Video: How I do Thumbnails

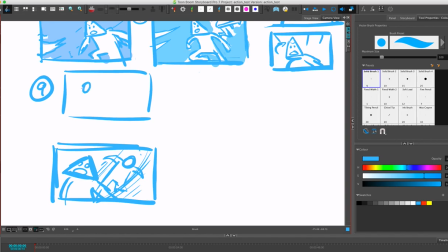38:13 I start with him this
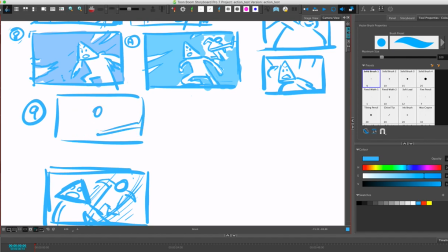38:18 foot is like this he would be more like over there it would be kind of like the same pose you know like maybe his foot is like closer to camera because it's like wow angles uh perspective and then he like has it all the way up to the
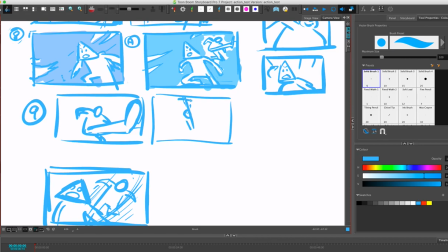38:36 to like the very top like we can have like a jojo kind of type of crazy pose i love camp so i think it's funny to have like kind of like
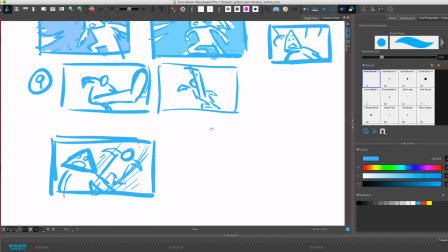38:45 over the top kind of actions and then whoosh and then you're gonna to follow his foot right because I think that's kind
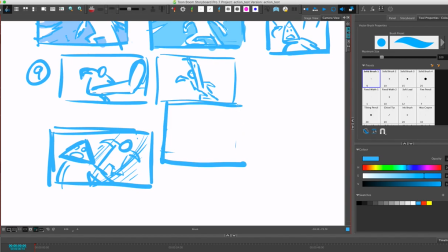38:53 of fun to kind of have something like when someone is like gonna do a punch you can follow the hand the fist gonna do a kick you can follow the foot um and you can use like a little bit of stretch and squash if you're kind of like feeling up for it so
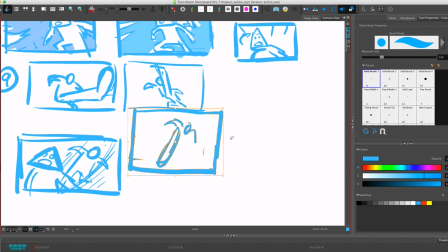39:08 probably like your camera would kind of go um this is kind of hard to draw in thumbs mostly because I would have to draw like your camera is gonna go like this it's gonna follow the action right so
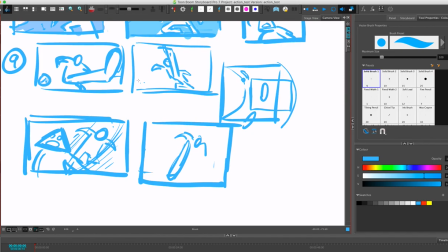39:28 that would be that would be one two three four
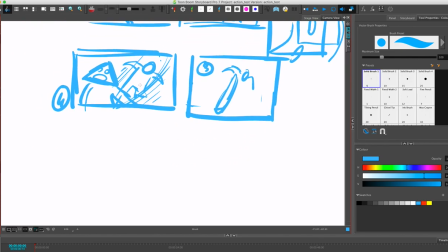39:36 and then oh we kind of want to hold like the like because this is animation so it doesn't have to be realistic uh like in in movies don't have to be realistic so when you have that impact and then it's like and then
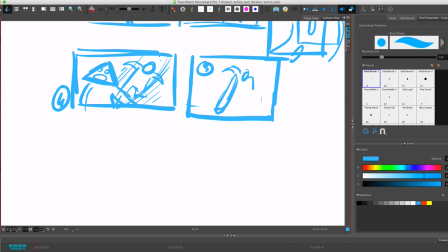39:55 you if you want to do you can do more reaction shots if you're like feeling crazy and then you want to see kind of like the effect of all this so and we can we kind of have our character going like you know like one of these like smoke bombs
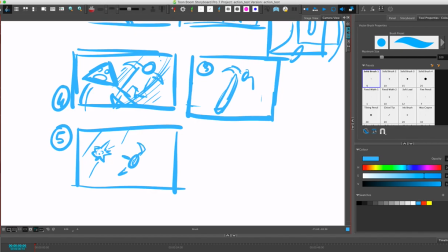40:15 you just all the way out there so um yeah this is just one kick and um but this is how you make things feel kind of like spectacular right it's just like you you add all this rhythm um obviously and you add all these camera moves you add
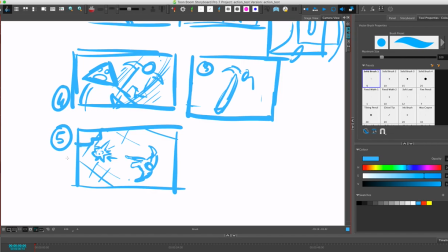40:35 all these crazy angles and um and then you want to
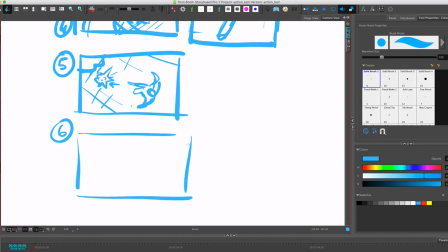40:41 And you have all these like kind of drum and then you can also do like a trick that I really like it's kind of like in Video games when you're like bah bah bah you see the three thing the same thing happening three times But in different angles so we see it here
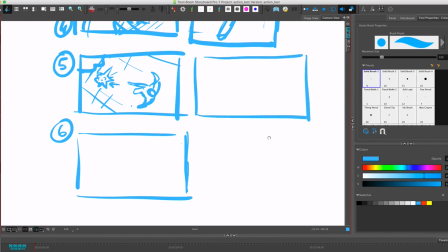40:54 Like boom like from far away and then we kind of want to feel the pain a little bit So boom it happens here again like this,
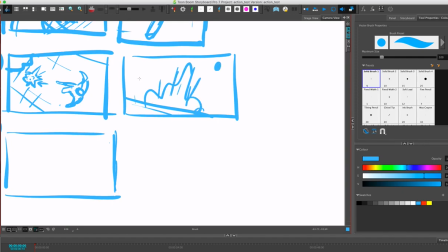41:02 you know Like we see him like hitting the ground again Wow, that's really hurt kind of thing and these are thumbnails like you know you don't have to your drawings don't really
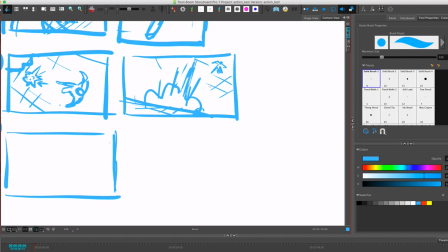41:17 have to be that good it's just mostly for you it's mostly for you to feel like oh like this is a
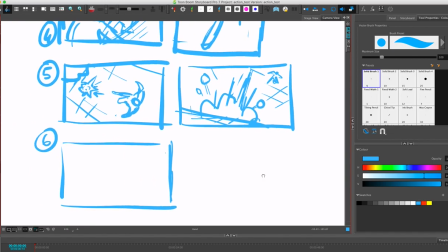41:24 blueprint and now and after that I'm gonna make it look really good so that would be like take one
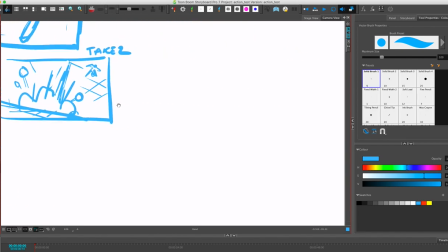41:32 take two and then take three what's another angle where it's like
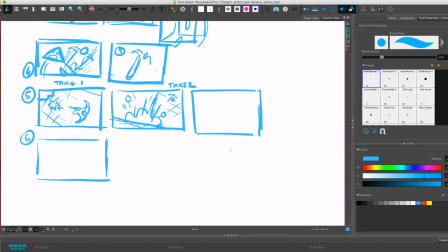41:45 up and then maybe just
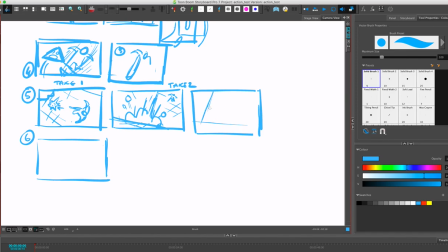42:02 maybe like a far angle maybe something that's kind of more like almost flat you know
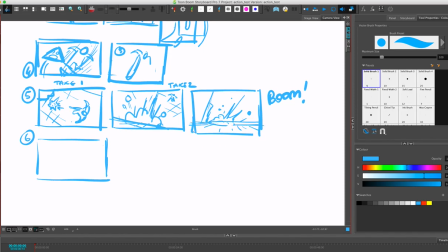42:22 yeah i don't know if this angle makes sense it's kind of like it's a little bit flat
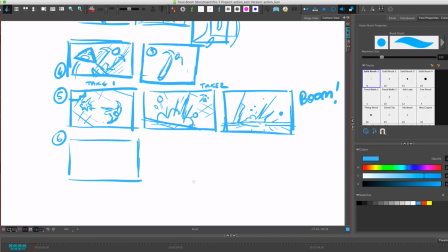42:31 three times three is a good number usually i don't know some people like two i don't like three
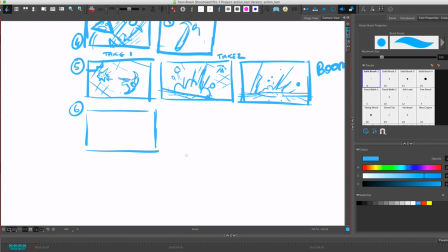42:37 um and this happens really fast and then we kind of want to have the reaction shot of like i mean this is all for drama right uh like you know like so we have like all the like rocks we see his body a little bit like his arm or whatever he's like like
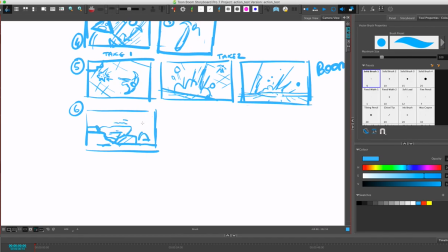42:55 kind of trembling this is like and maybe we and then that would be like the eight pose I don't know this drawing makes any sense it probably doesn't make any sense but that's him that's triangle right here and
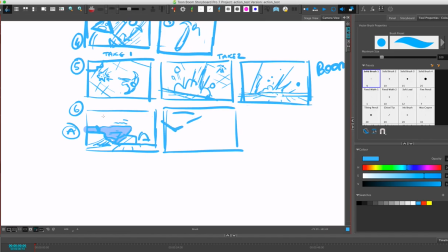43:17 then he like gets up you know we have a little bit of a like a camera that's like panning up. I'm just finishing this little thing and then we'll go over your, we'll go over your boards.
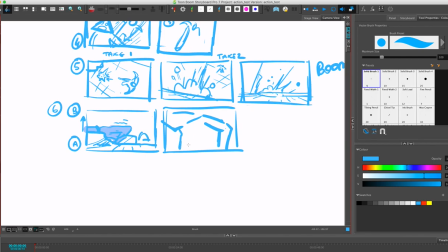43:33 This is just to kind of show, like this is kind of like, I'm just showing you the process mostly because, my thinking process, just because this is how I board and because it's kind of hard to explain it in text,
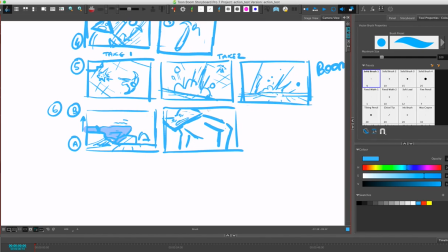43:47 it's kind of easier for me to just like kind of explain it as I go and just kind of like and this is a very first pass right you know like you kind of like do this and like eight so that
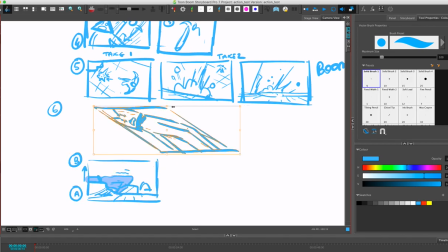44:04 would be your a frame like I guess like this if this is the B frame like that would mean that you're going okay I'm trying to explain what I'm trying to do here he would probably be punching in on his face a little bit right like this
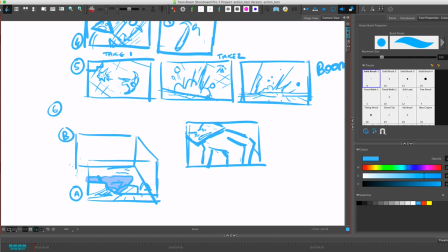44:25 and that's like the a pose so let's see i'm just gonna write it one and two two would be this two and he would be here right yeah something like this i don't know that makes sense
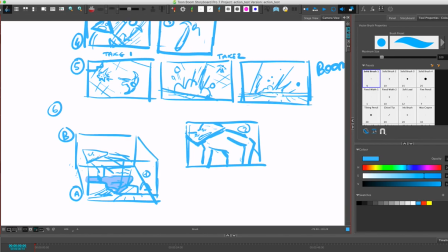oh he's kind of like uh trying to get up you know he was like kind of like in this whole you know what that's good that you
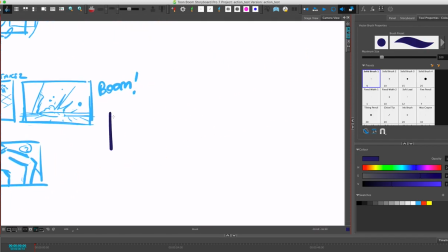45:01 mentioned that because if you don't know what he's trying to do it probably means we're missing a shot and that's why it's good to show your boards to somebody else because sometimes you know you're really like i get really in my head and then i like things make a
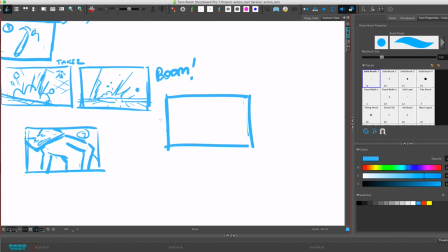45:16 whole lot of sense to me and then somebody else sees it and they're like uh i don't understand what's going on and i'm like oh whoopsie so it would be
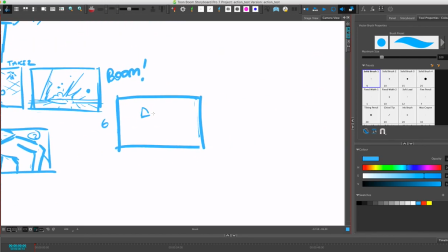45:24 good if it's like if it's like um like we see exactly where he is you know like after the smoke like the smoke dissipates you know we have like all the smoke and he's gonna like kind of in this
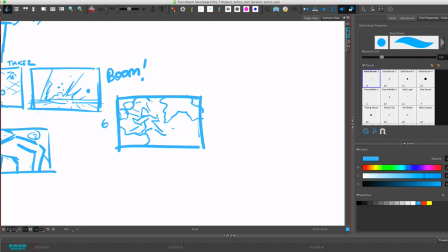45:40 ditch with like the rocks if that makes sense so
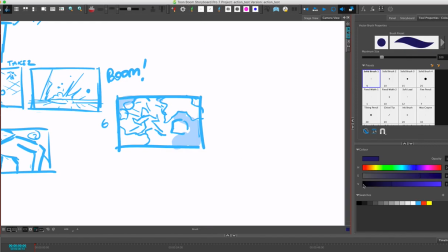45:59 that's also the thing is like see how rough my thumbs are and they make sense